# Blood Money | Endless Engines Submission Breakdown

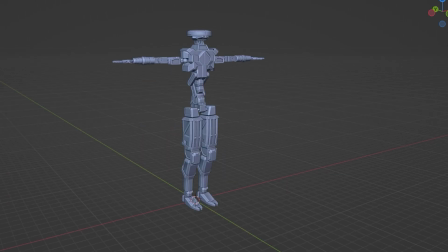(0:04)
Delete the default cube. Model a robot. Rig said robot, ideally with IK, so you can animate him and it looks more organic.
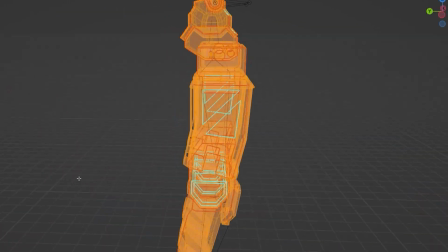(0:13)
Add seams to your robot so it becomes easier to bake the textures on later.
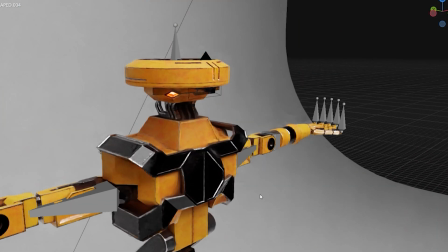(0:16)
Add in procedural textures so that there's wear and tear and you don't have to painstakingly paint everything.
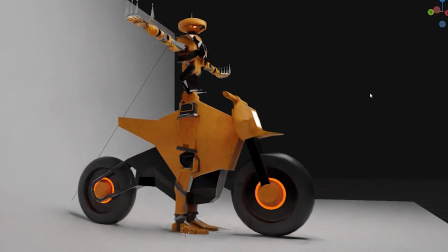(0:23)
Model in a rough bike so that you know the approximate proportions of the bike.
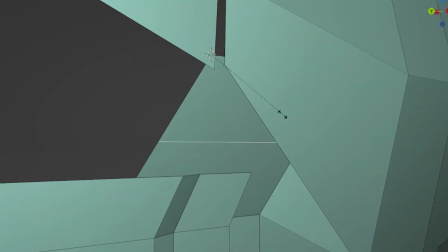(0:29)
Model a more refined and detailed bike once you're happy with the shape.
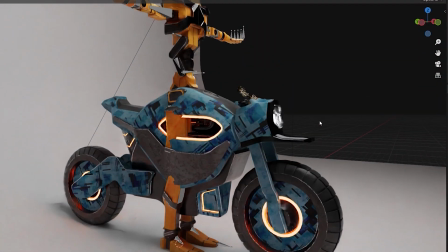(0:35)
Texture said bike so that it looks more complete. On your endless engine scene,
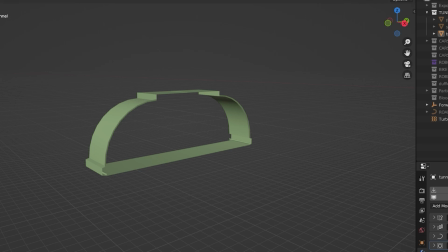(0:39)
model a basic section of a tunnel that you'd like to replicate and add in a curve so that you can follow along that curve.
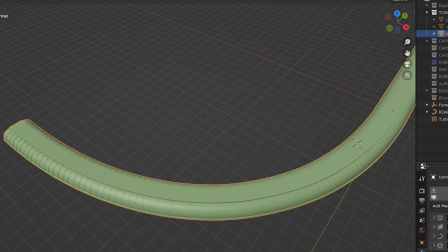(0:47)
Add an array and a curve modifier so that the section becomes a complete tunnel.
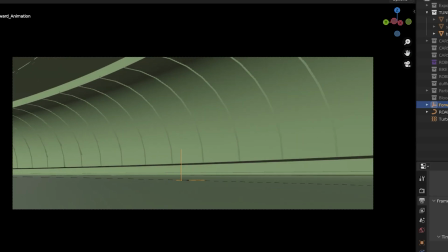(0:52)
Animate the camera along the path so that you have a moving camera.
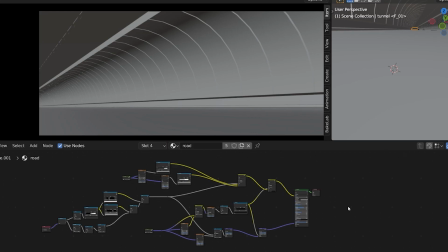(0:57)
Add textures to the tunnel, ideally procedural because then you'll have an option of modifying the scene how you'd like.
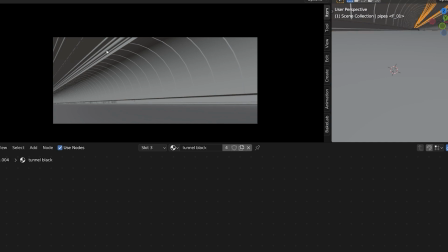(1:03)
Add in pipes and other greeblies so that the tunnel looks more real and complete.
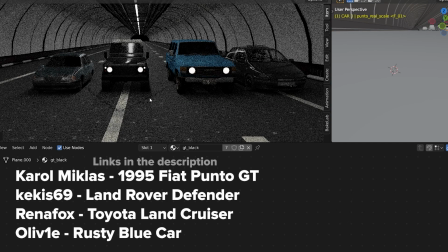(1:09)
Import cars from Sketchfab.
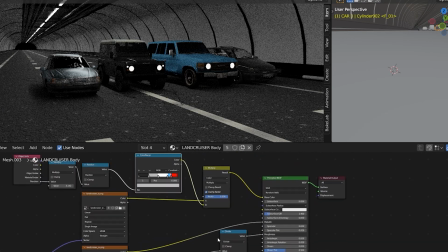(1:10)
You can add color variation to the cars to make it look like the cars are different even though they're basically the same car model with just different colors applied to them.
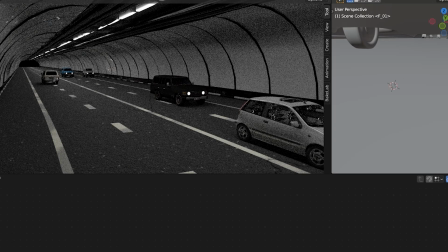(1:20)
Randomly offset the cars on the X and Y axes and animate them along the path so that they follow along.
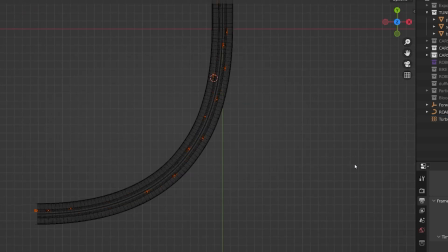(1:27)
Give them different times of starting and finishing so that they all move. Add in your robot and your bike.
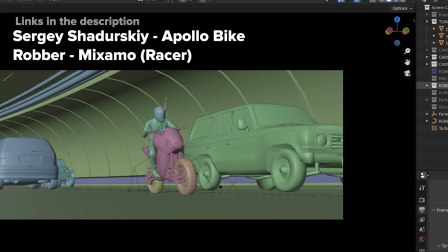(1:33)
Add in a robber and his bike. Animate the robot, cutting the robot's head.
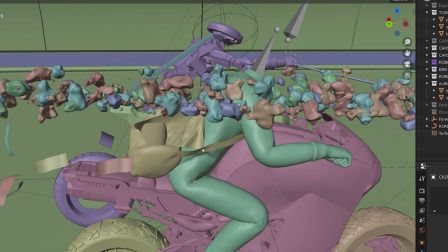(1:38)
Add in a particle system to the robber and add a duffel bag with cash flowing out of it so you know that it is indeed a robber.
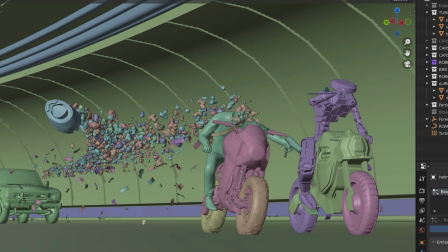(1:44)
Add in blood coming out of the body as well so it looks more real because blood would come out of the head and body in this situation.
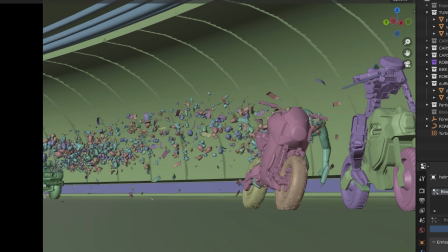(1:51)
Animate it so that the robber falls on the ground and then is dragged back by friction so it looks more realistic.
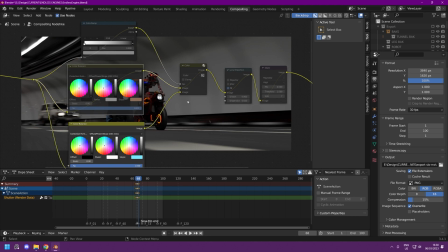(1:58)
Once rendered, then you can go into the compositing node, add in a color balance with blue hue and one with an orange hue,
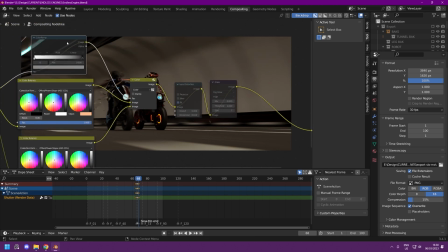(2:05)
and then mix them like so using a color ramp with the image itself as the factor,
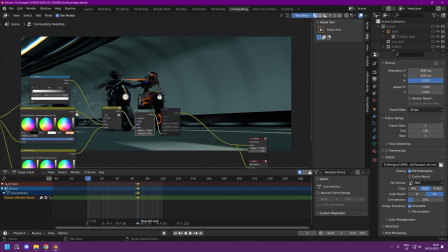(2:11)
and then add in a lens distortion node so that you have the edges look as so, and add in a glare node so that you have a little bit of glow, and there you go.
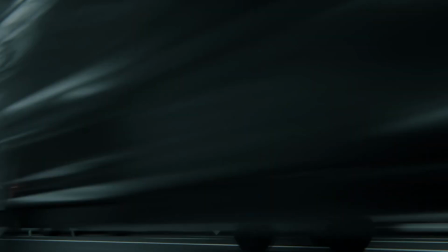(2:23)
You finish your Endless Engines render challenge.